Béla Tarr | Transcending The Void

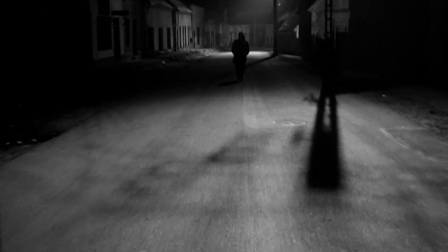[4:01]
By showing his characters going through the mundanity of life in full, you would expect his characters to have the time to look up and see something beyond the world that they live in, but they don't.
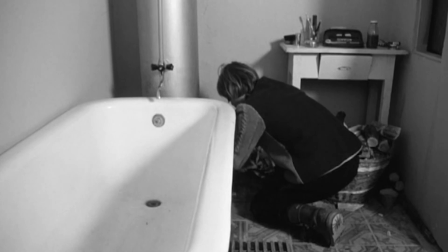[4:10]
Let's take the scene from Werckmeister Harmonies, in which main character Janos cleans his house. Quite a comparable scene to the one in Umberto D, but here, Janos sees nothing.
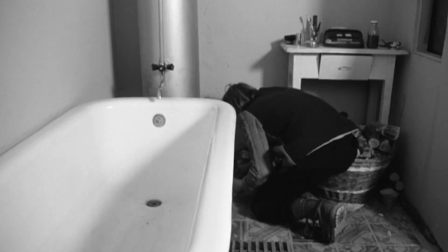[4:18]
He keeps his head down in a constant state of misery and blindness.
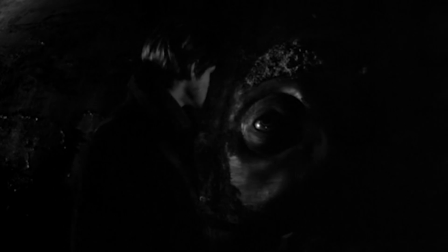[4:22]
There is one scene in which Janos finally does look up, staring into the eye of a dead, stuffed whale, a reference to the Hobbesian symbol for the state.
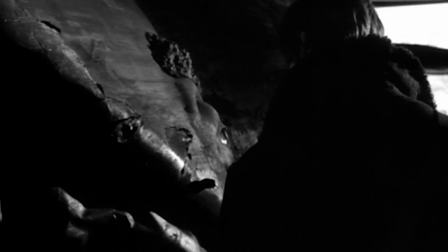[4:29]
The importance here is not that Janos sees something in the whale, but that he sees anything at all. And that is in essence what Tarr's films are about, forcing us to look at something in its totality,
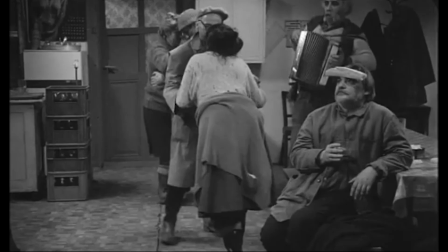[4:40]
like watching a group of characters dance aimlessly for 10 minutes, with the point being that there is nothing of substance here,
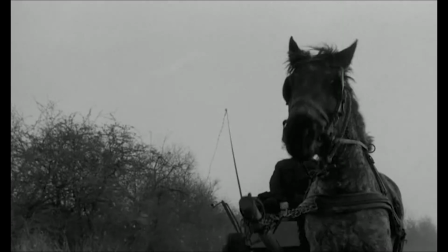[4:46]
because there is nothing of substance in these characters' lives. Tarr shows us his depiction of reality in full, a boring, repetitive, meaningless, depressing mess.
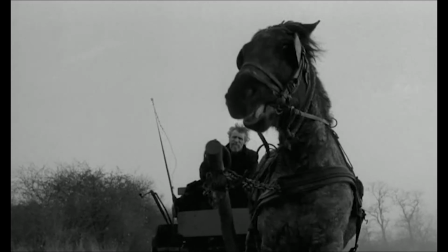[4:54]
It's like putting blinders on a horse and then forcing it to stare at a blank wall. The
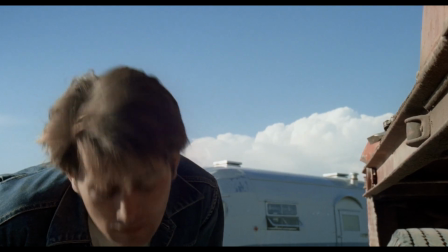[4:59]
eye of the camera and the eye of the characters that we're so used to seeing and perceiving are shown the maximum extent of reality,
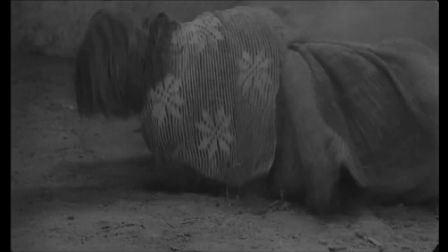[5:05]
yet see nothing. Even suffering becomes so repetitive and boring that it is meaningless.
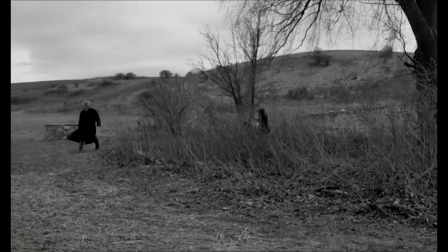[5:09]
Take Tarr's last film, The Turin Horse, for example. This film follows a father-daughter and their sick horse as they play out their horrid existence.
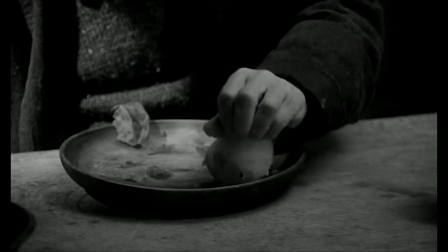[5:16]
The film constantly repeats these characters drinking large amounts of brandy, eating only boiled potatoes, and enduring difficult weather and strenuous labour.
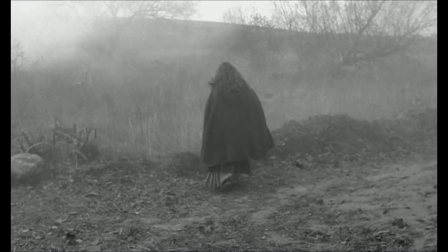[5:24]
But even this horrid existence becomes so repetitive that it is meaningless to us.
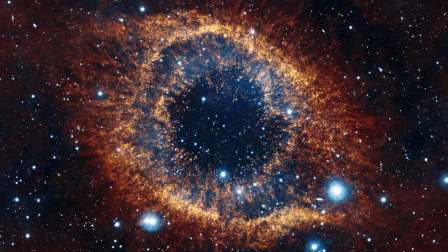[5:28]
Tarr's cinema almost takes on the perspective of the universe, this cold, distant and uncaring entity,
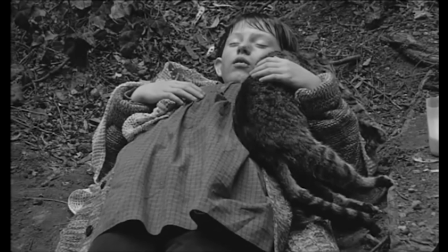[5:34]
even showing us the greatest depths of depravity, the saddest, most pathetic characters.
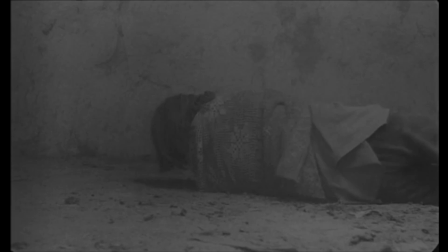[5:39]
Tarr's camera makes no comment, it simply shows us. There's no emotive music cues and no psychological framing for these events.
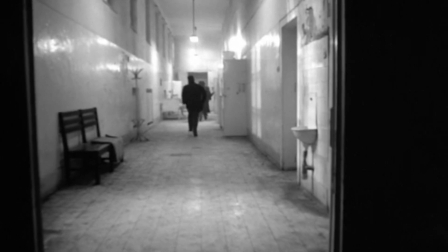[5:47]
So let's look at a scene in Werckmeister that's indicative of this, where an angry mob raids a hospital.
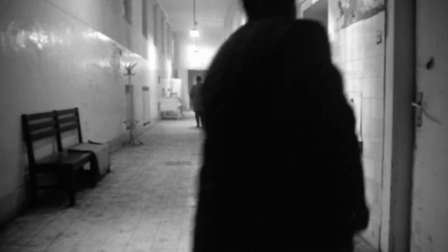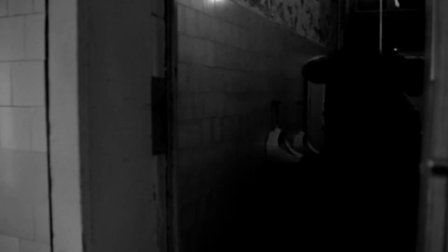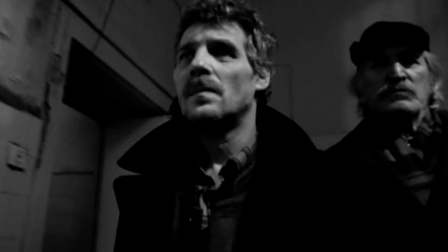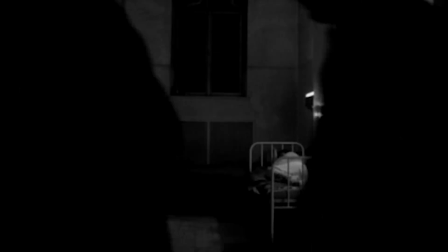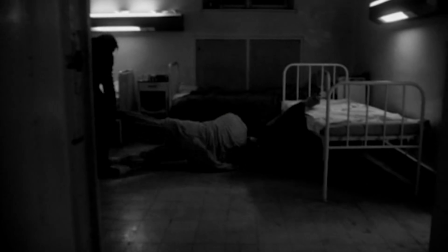[6:30]
Here we see a disturbing event playing out, the beating and murder of innocent old people.
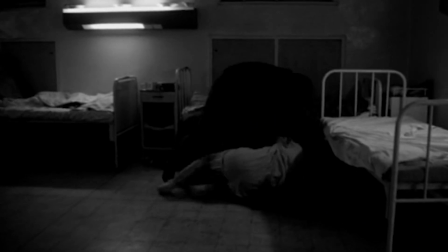[6:35]
But this is made more disturbing by the camera saying nothing. Normally in cinema, the camera is not only the director's eye, but our own vicarious eye and portal into the film.
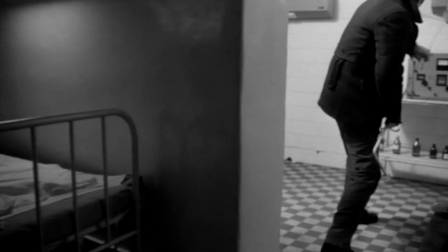[6:44]
As such, we expect scenes to be shot in ways that make sense emotionally to us, and for the soundtrack to aid this feeling.
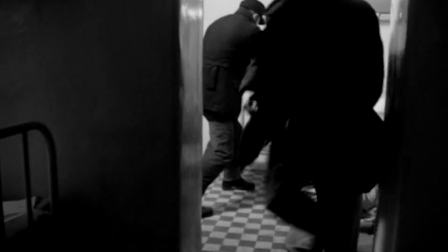[6:50]
For example, this scene in the hands of another director might have a sorrowful song over it, while we cut to close-ups of the murderers' faces.
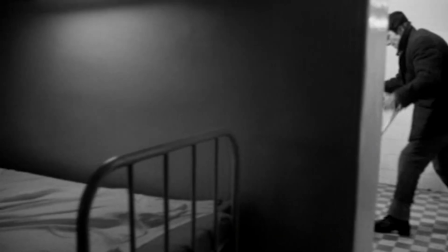[6:57]
In Werckmeister, it's disturbing to us that the eye of the camera does not agree with our own perception of reality.
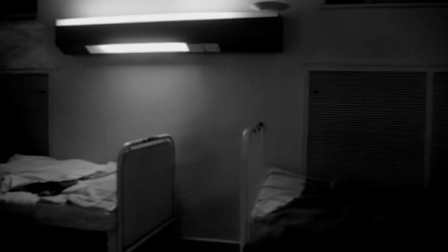[7:02]
We want sad music to rise during the beating and murder of these characters, and we especially want the camera to say to us, this is disturbing and disgusting.
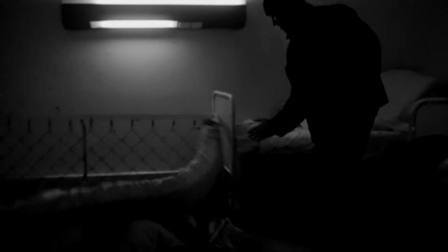[7:09]
Furthermore, the lack of cutting means we have no escape, we have no reprieve from the disgust we feel.
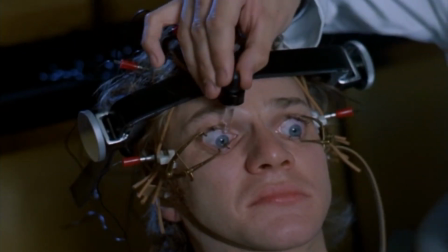[7:14]
We're kind of like Alex in A Clockwork Orange, forced to watch on and unable to close our eyes.
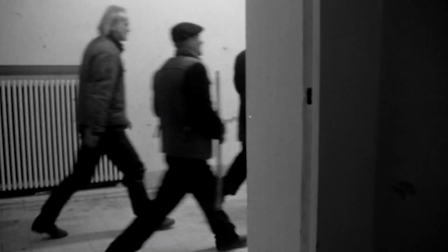[7:20]
But how effective is this technique? Regardless of whether you think Tarr makes good or bad films, his connection between technique and theme is very strongly linked. Ironically, this is best seen in the criticism of his films, that being that his films are boring, repetitive, meaningless, depressing, slow, and bleak. And what were the recurring themes of his films again?
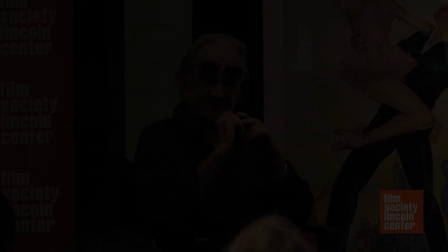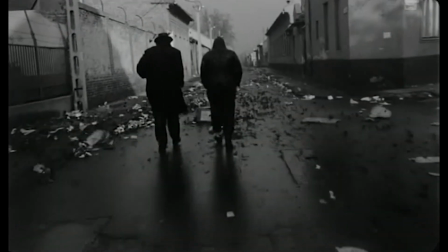[7:48]
But how is reality constructed in film though? And what is filmic reality? Well, my response to that is this.